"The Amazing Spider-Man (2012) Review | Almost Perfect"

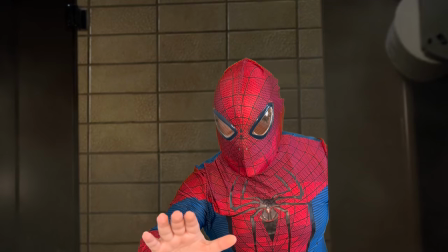5s
Stop right there, Dr. Connors. What are you doing to those girls? What the heck?
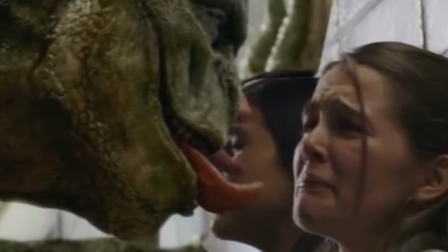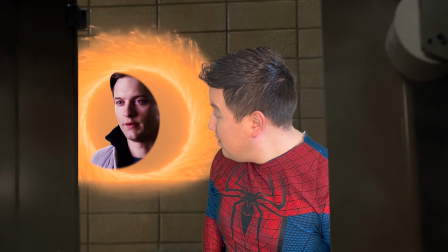16s
Oh, boy, yeah.
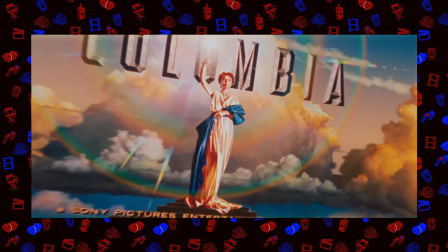22s
How'd that get in there? It was the end of an era after Spider-Man 3 released in 2007, gaining mixed reactions from both audiences and critics.
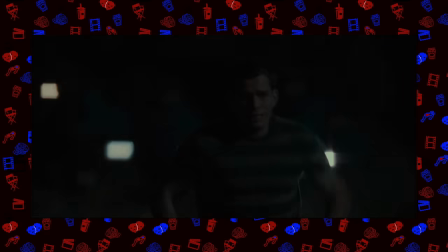31s
Not bothering Sony at all, as it was still a financial success, them wanting to move forward with Spider-Man 4,
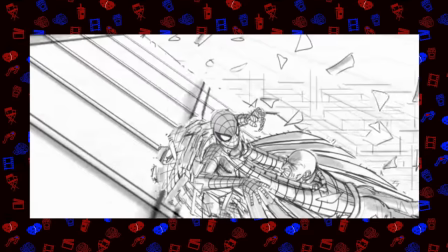36s
Bringing in Sam Raimi and Tobey Maguire to introduce the lizard vulture and black cat However,
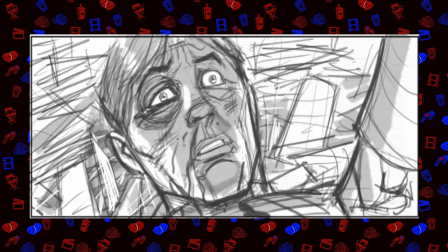42s
studio meddling that happened in spider-man 3 was happening once again with spider-man 4 Prompting Sam Raimi to leave the franchise and Tobey Maguire being a loyal
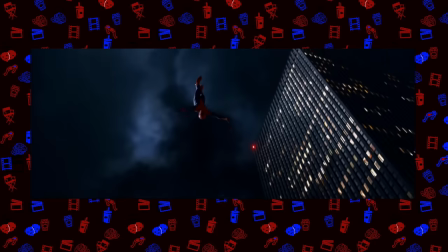51s
boy Deciding to go with them thus creating one of the fastest reboots in cinema history only five years later Creating a new franchise the amazing
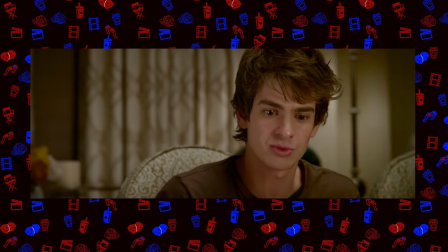60s
spider-man a title I'm kind of happy they chose with in a good way to differentiate themselves from
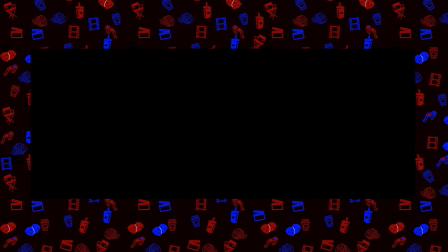65s
the tobey world I was a freshman in high school when they announced that they would be rebooting Spider-Man,
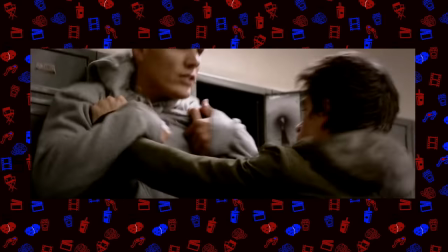70s
and so I was following along the process in the same way I do now with my YouTube channel.
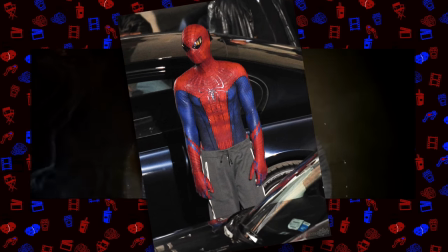75s
I was looking at leaked set photos. I was finding out who got cast as Gwen Stacy, the lizard.
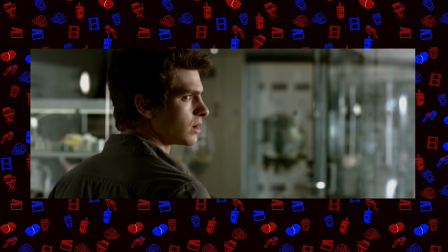80s
Of course, even Spider-Man himself, with me being very hesitant on the decision for Andrew Garfield, because I was like, this boy's 27.
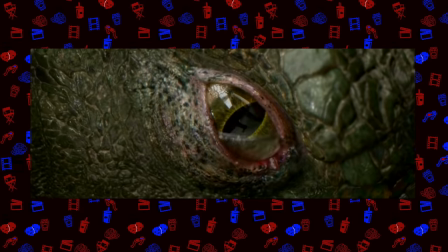87s
Did we learn nothing from the big old middle-aged cast of the first Spider-Man franchise?
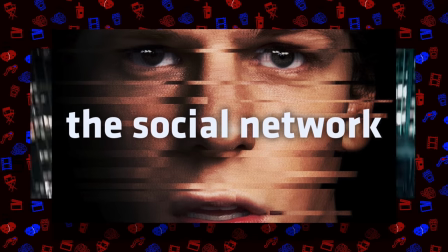91s
But thank freaking goodness for a little movie called The Social Network That I decided to check out opening weekend solely
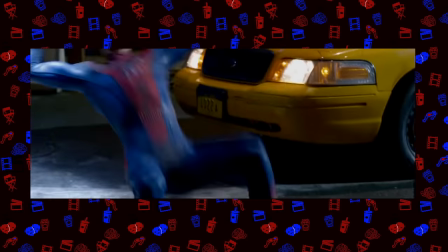97s
because Andrew Garfield was going to be spider-man And I wanted to see what this guy was capable of and son.
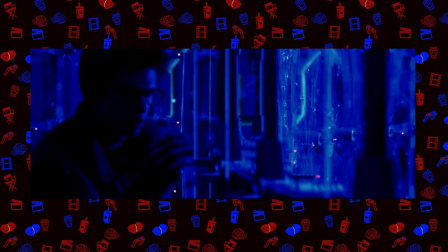103s
Let me just roll the damn clip that convinced me Mark
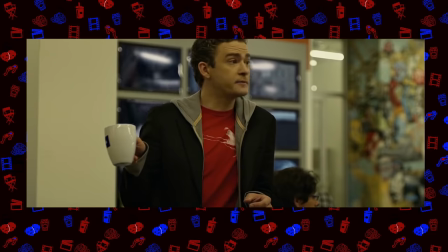So now that I was on board with this actor and team involved with the new spider-man All that was left to do is for high school me to check it out And well,
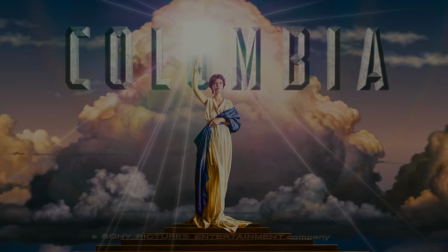118s
let's just go ahead and hit play on amazing spider-man from 2012 So with the opening for Amazing Spider-Man,
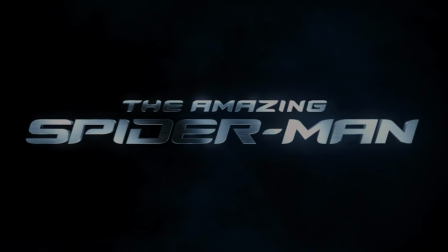125s
we get a title card sequence that is extremely short compared to the Sam Raimi world where it's just the new title with some webbing.
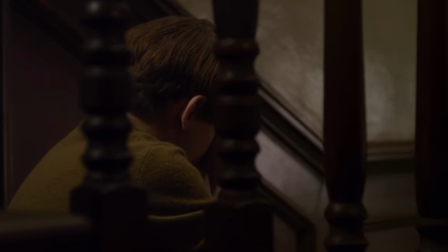132s
But with a reboot, the thing you always want to do is something different and they definitely do that here with starting off with Peter Parker as a child.
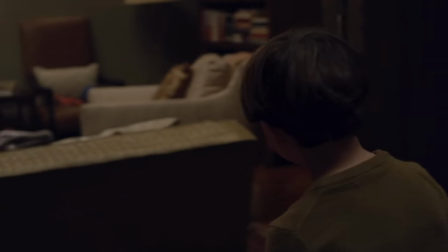140s
This is one of the big selling points for Amazing Spider-Man as it was being branded the Spider-Man movie that would tell you the untold story of Peter Parker.
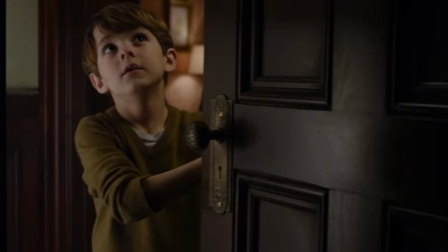148s
And what I think was a promising way to go for the new movie, as it would make it different from what came before, as we never really got to see Tobey Maguire as a kid,
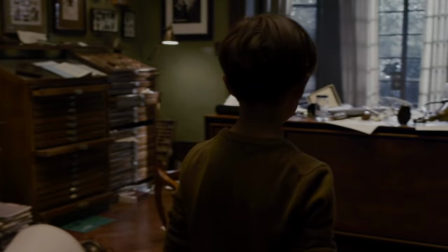157s
or heck, even his parents. Sadly, this whole subplot of the untold story for Amazing Spider-Man, I'm not a huge fan of.
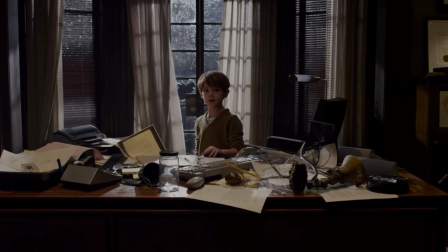163s
Some of you might not be aware of what they're implying here.
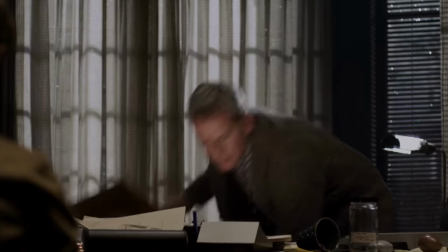166s
With these scenes and the information that his father Richard Parker was a genetic scientist for Oscorp and the close-up of the spider was all supposed to be part of a
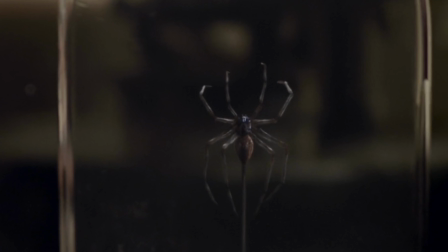174s
subplot that implied Richard Parker was experimenting on young Peter Parker and is what would help him gain his Spider-Man powers later
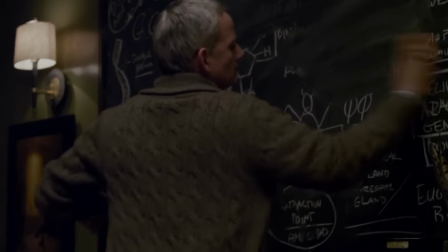182s
on in this movie. Yeah, I'm not lying. That is something they wanted to do with this movie and there's even a deleted scene that made it more clear that was the case.
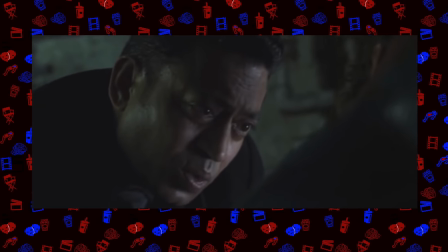190s This is flawed. It was working quite well on you. Did you ever stop and wonder why?
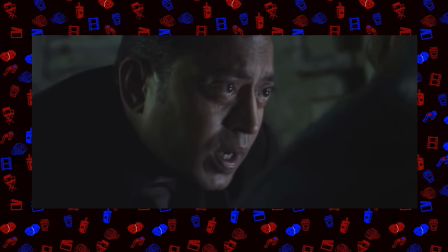195s Do you have any idea what you really are?
I'm happy they deleted that scene.
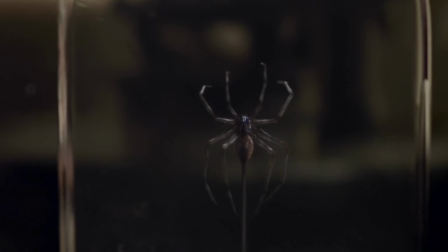202s
That way we can kind of pretend that that's not exactly what they're going here. But still, that was the intention in this movie.
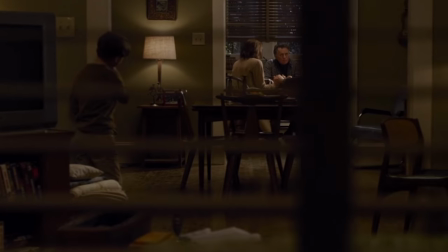207s
Ignoring that part of Amazing Spider-Man, I do like the sequence we get where Peter is now in his Uncle Ben and Aunt May's house,
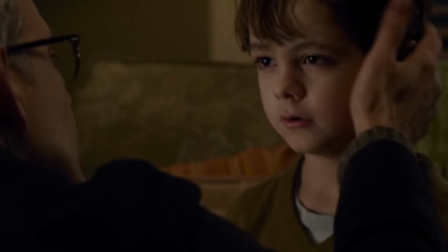214s
where us, the audience, can already tell what's about to happen to Peter's parents, having us already emotionally connect to this Peter with the way his mother says goodbye to him.
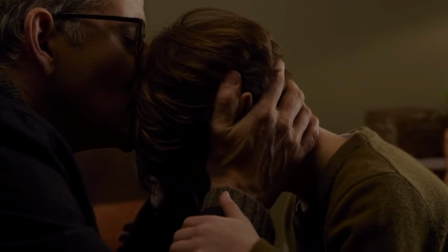222s It doesn't like crust on the sandwiches.